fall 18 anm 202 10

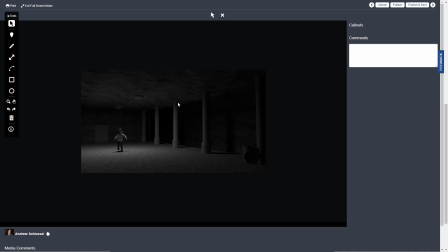981s
I think it's a very usable set. Right now it's looking a little bit empty. I think you've got a few things in there, the garbage can, the columns, the doors, and the lights on the ceiling, but maybe think of other objects that would be in there, maybe just some discarded, rubbish, a crushed cup or cans or,
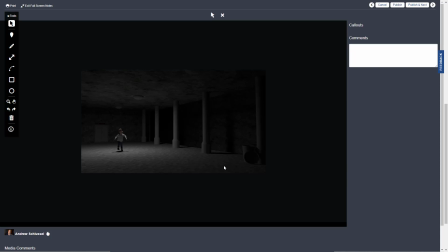1000s
I don't know, something just to make it not feel quite so empty and pristinely clean.
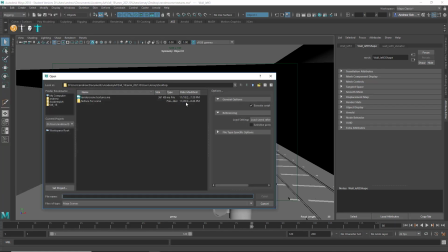1007s
So the first thing I noticed when I opened the file is it looks like you're not using Maya project folder for this.
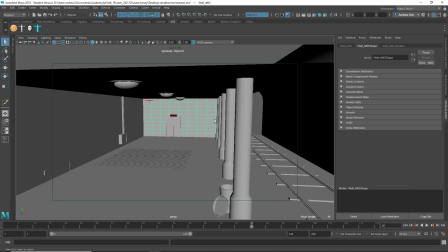1015s
So you should be putting your scene files in the scenes directory
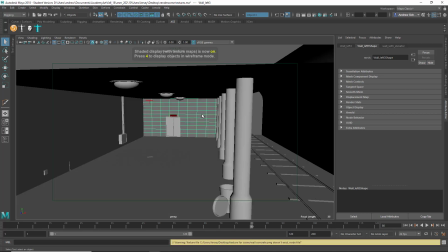1020s
and your source images file in the source images directory of a Maya project folder.
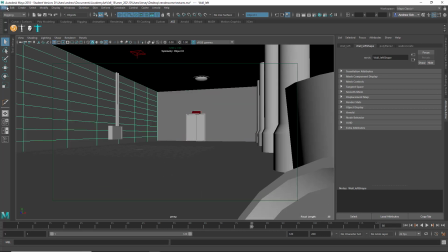1027s
So file
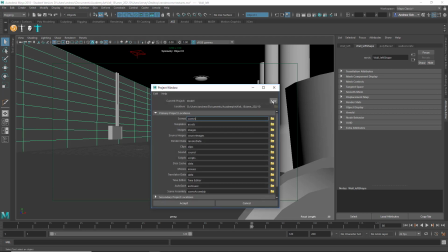1033s
project window, and then you can make a new project and browse to the folder you want to put it in. It'll create all these default directories in there, and you'll want to save your scenes in the scenes directory and your source images in the source images directory.
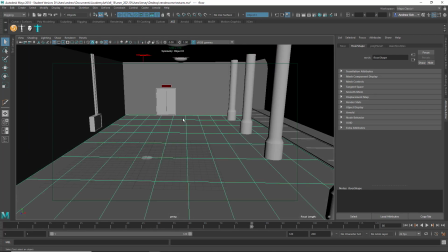1049s
As of right now, I'm not seeing the textures on here because they're not properly linked and they're not in a proper My Project folder.
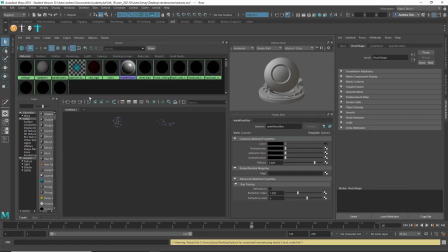1056s
Let's see if we can relink them. Graph, clear graph. So this file, and this is what you get when you don't use a file directory, is it's looking in like, C users, Jersey data.
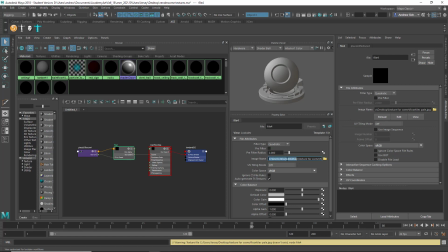1073s
Obviously, I don't have a folder in my computer called C Jersey's, desktop, blah, blah, blah, blah. What it should be looking for is inside the local source images directory rather than looking for something on your desktop, which obviously is not on my computer and therefore wouldn't work.
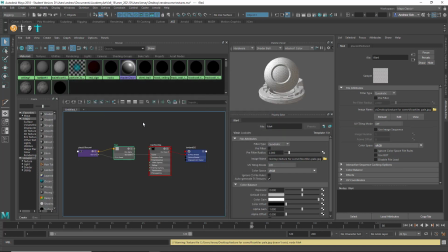1090s
I can browse for it, but then I have to kind of manually relink everything like that, and that's a lot of effort.
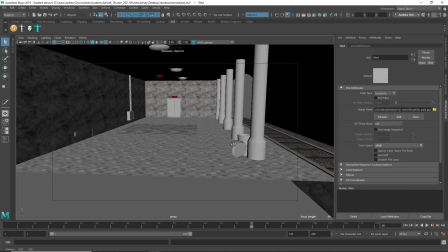1098s
So it's found the rest of them, so it seems. I think this is okay.
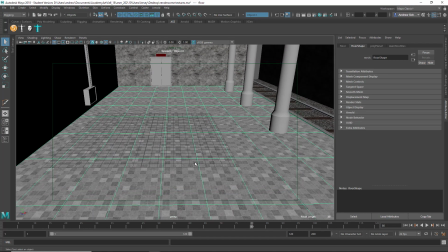1104s
I think you might want to do something that's kind of got more dirt on it, maybe a layered texture or something, just to kind of vary this a little bit.
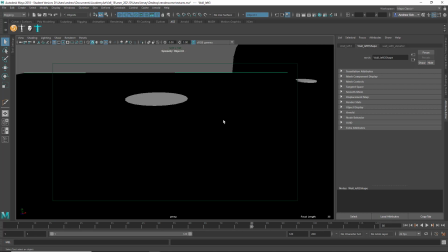1117s
This one,
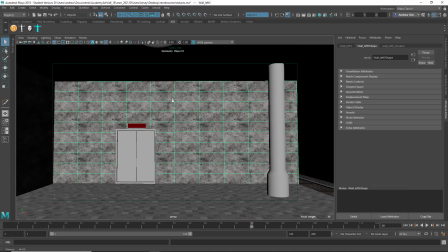1124s
the scale looks a little off to me, maybe, and I'm sort of not
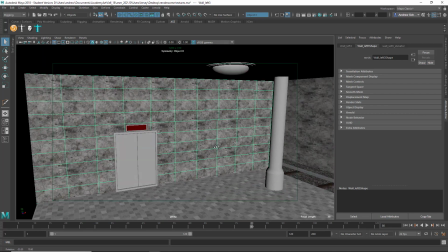1131s
necessarily buying a big marble wall for this kind of interior of what looks like a subway station.
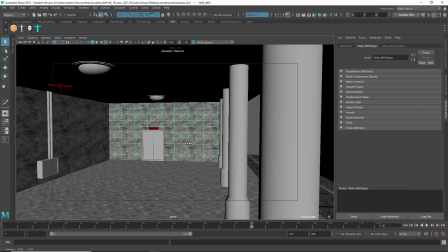1140s
So I might try something else, sort of a plaster or bricks or something like that.
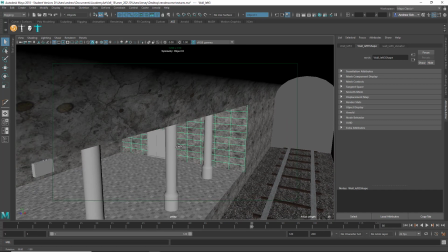1146s
But yeah, like a giant marble, certainly here in the tunnel,
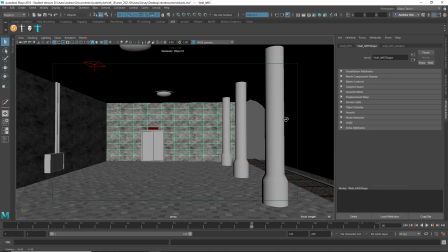1151s
it's not that believable as the texture for that, so you might try something different.
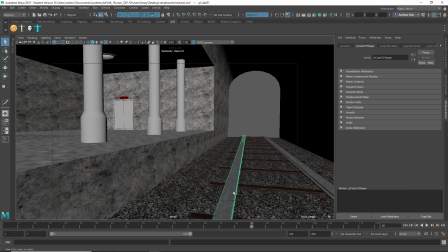1157s
The gravel here is a good choice, and it looks like you've got wood texture here and kind of metal there, so those are all working okay.
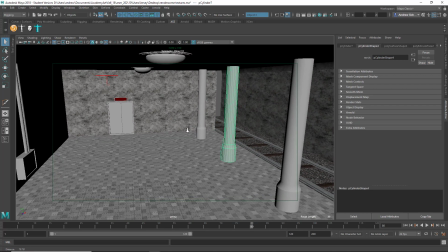1164s
I think you need some kind of texture for these columns. Do you have anything already? No, it's just the default. So those need some kind of texture as well.
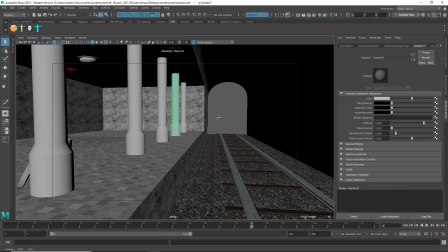1174s
But I think the set is modeled well, gives you a lot of room to use. It's the proportions look believable. Like I said, it could use some additional detail, like maybe some debris or trash on the ground or something to kind of bring it to life more.
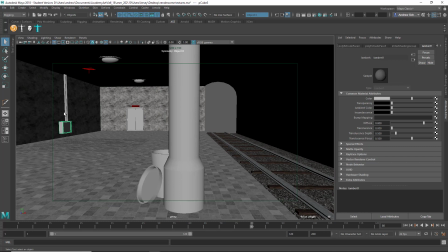1192s
Details like this are good, but maybe there's more things like that. Maybe there's little vents or exposed wire or some kind of emergency phone or fire alarm, or just look at reference to things, see things that you might find in a subway terminal.
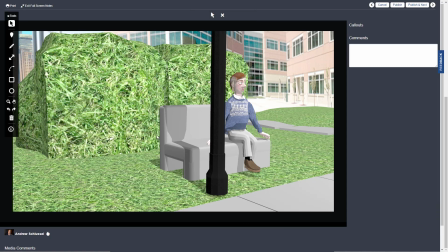1210s
Okay, next up is Romania, and looks like you've got an outdoor space with buildings in the background, grass, and so forth.